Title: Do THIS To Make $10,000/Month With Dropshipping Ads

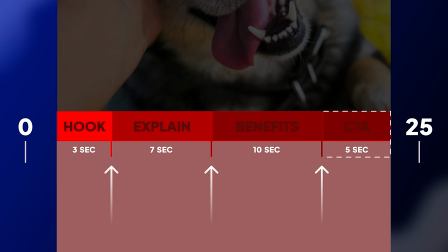[8:11]
And lastly, the remaining 5 seconds is used as a call to action to the website.
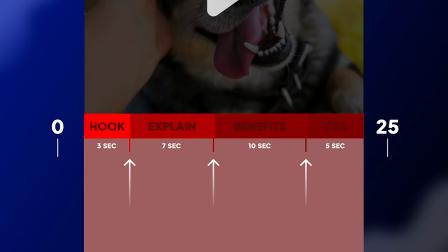[8:16]
That's the structure I go with. And of course, in between these points, I change the clips many times to keep the video fast-paced and entertaining.
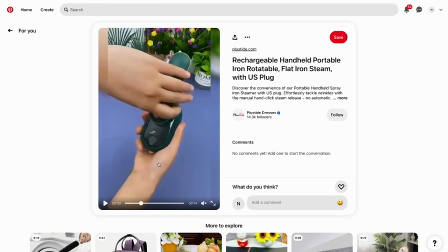[8:23]
I'll go back to YouTube now and continue finding content for the product and update you when I have enough clips for the ad.
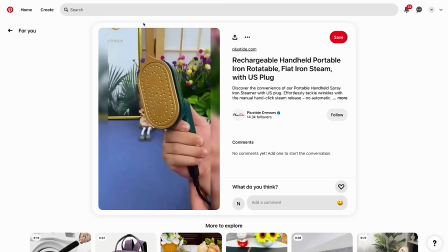[8:29]
Okay, so I've been searching around for about 15 minutes now and I honestly didn't find any new content on YouTube.
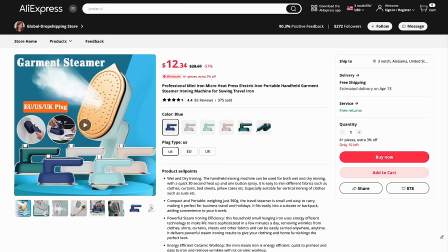[8:34]
So I went to Pinterest and AliExpress, and there I found a bunch of content.
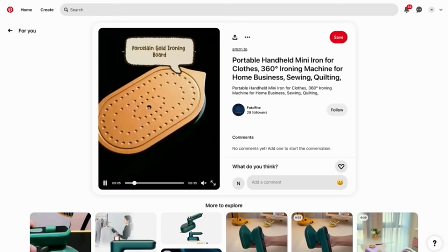[8:39]
What I will do now is download all of these videos and then put them in an editing app to create the ad. For each platform, you'll need to find its own video downloader. For example, YouTube Shorts, I'll copy this video link, go to Google, search YouTube Shorts downloader, and find one that I can download this video with.
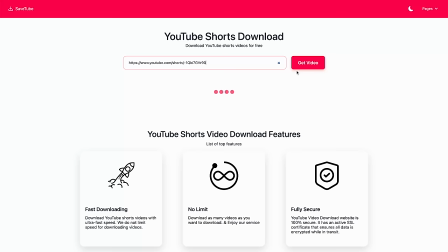[8:58]
This one looks promising. So I'll go ahead and paste the link here and download this. And you will need to repeat the exact same procedure with the other platforms. I'll go ahead and speed this up.
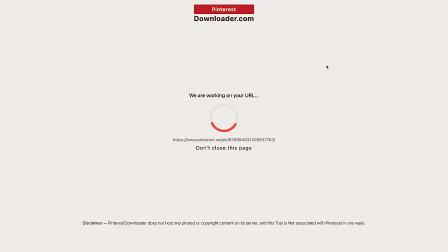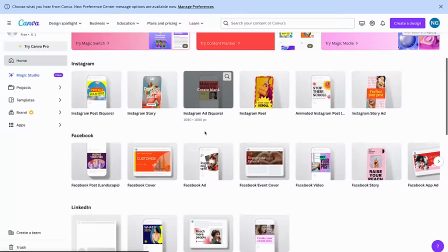[9:16]
I am done now downloading all of these videos, which means that we're ready to start putting everything together to create the ad.
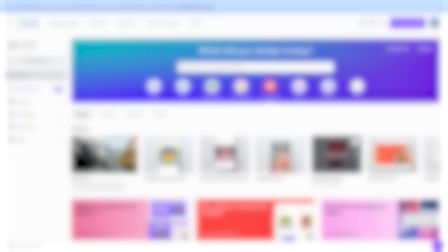[9:22]
For this, you will need an editing app.
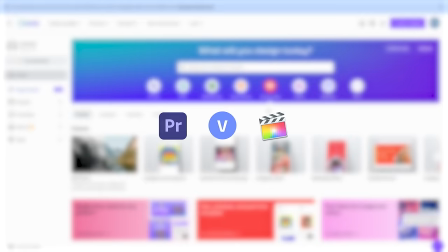[9:25]
There are many out there like Premiere Pro, Vegas Pro, Final Cut Pro, but I will use a free one called Canva.
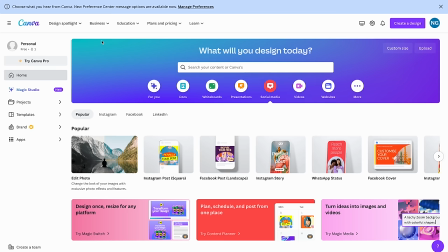[9:31]
It works just fine as the rest because this type of videos don't require much editing and they are not advanced at all. After you have signed in, up here create a design. Custom size and set the width and height at 1080. Lock it and press create new design. This will be the size of your ad, which is the industry standard for ads.
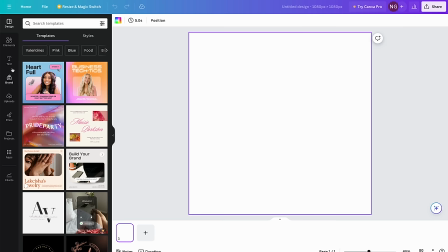[9:54]
Over here you have the frame, and this is where you will do all the work. To begin, we need to put all the content in the timeline.
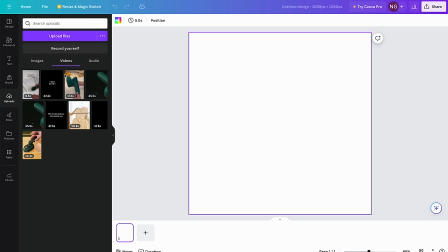[10:02]
To do that, go to Uploads, Videos, and here, upload all the videos that you have downloaded.
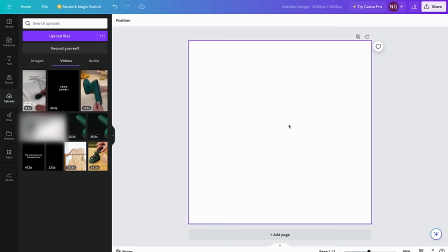[10:10]
I will just quickly upload mine. Okay, we are ready now. As I mentioned earlier, the video structure is simple. I keep my videos anywhere from 25 to 30 seconds max. The beginning is the hook. Then we explain the product, show benefits, and a call to action at the end.
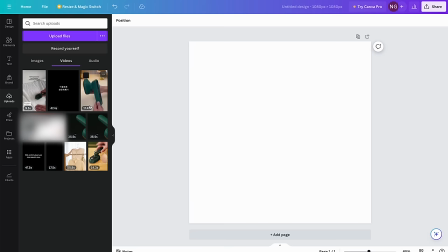[10:27]
That's the formula. You can hover your mouse over the videos you've uploaded to have it autoplay. It will make it easier for you to understand which video you should put in the timeline first. In my case, this is the video I will use.
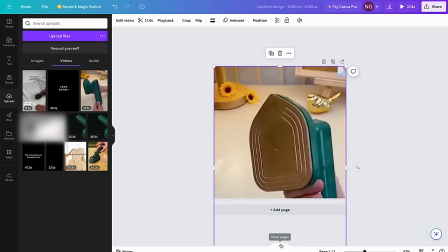[10:40]
So I will drag it in the timeline over here and expand it from this arrow to have a better visual.
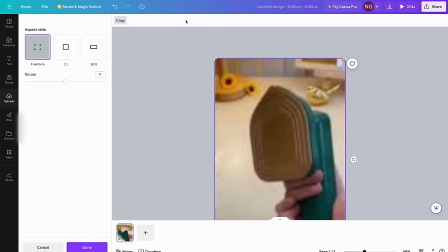[10:47]
Now that the video is in the timeline, you need to make sure that it's cropped and centered properly.
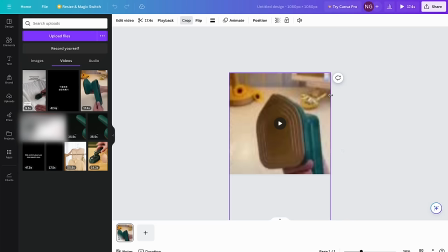[10:51]
You can do it from this crop button over here and change the position of it.
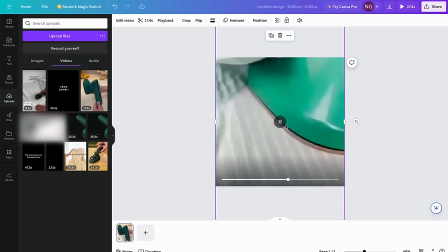[10:56]
You will need to do this for every video you put in to ensure that everything is centered. Once you are done, you need to chop it up.
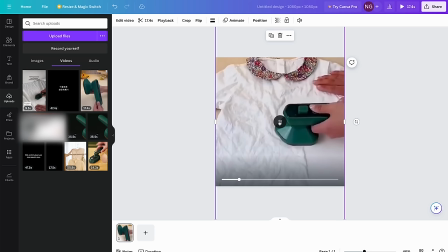[11:03]
This video is 17 seconds long and I just need the first 3 seconds of this video for the hook.
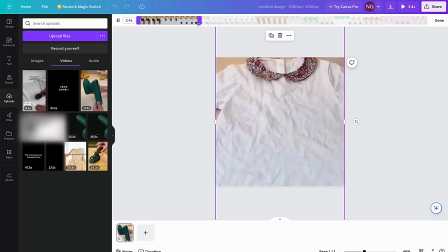[11:09]
Just go to the scissors icon and drag from either the left or the right side the amount of content you need, and it will cut once you press done.
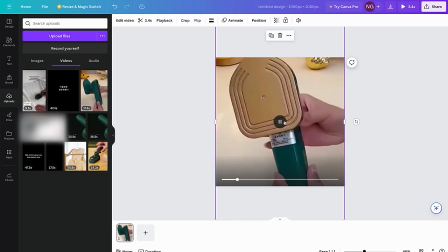[11:17]
So if I preview this video now, this will be my hook. It shows the product and the solution all within 3 seconds, so this is perfect.
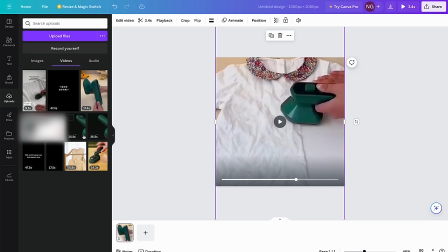[11:26]
I'll go back to uploads now and repeat the exact same process with different videos with a speed up.
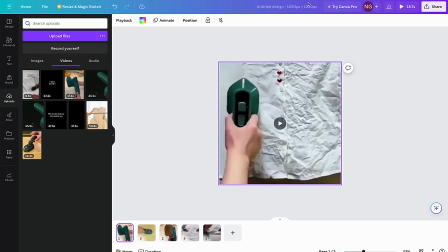I've chopped up all the clips now and put them together. So this is just the clips. I'll go ahead and also add a call to action at the end that says shop now.
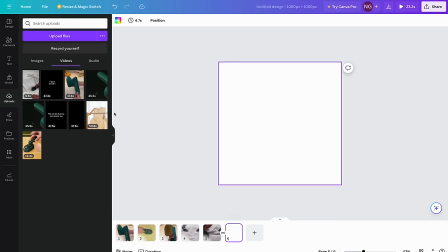[11:49]
To do that, press the plus icon, add a text box, and write the call to action. I'll make the font size 70 and add a dissolve transition to make it look smoother.
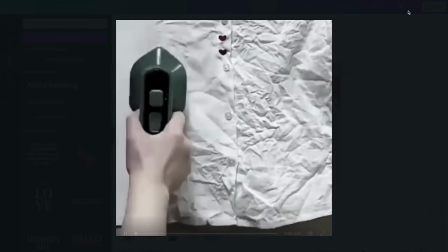[12:01]
The ad structure is now done. Let's watch it.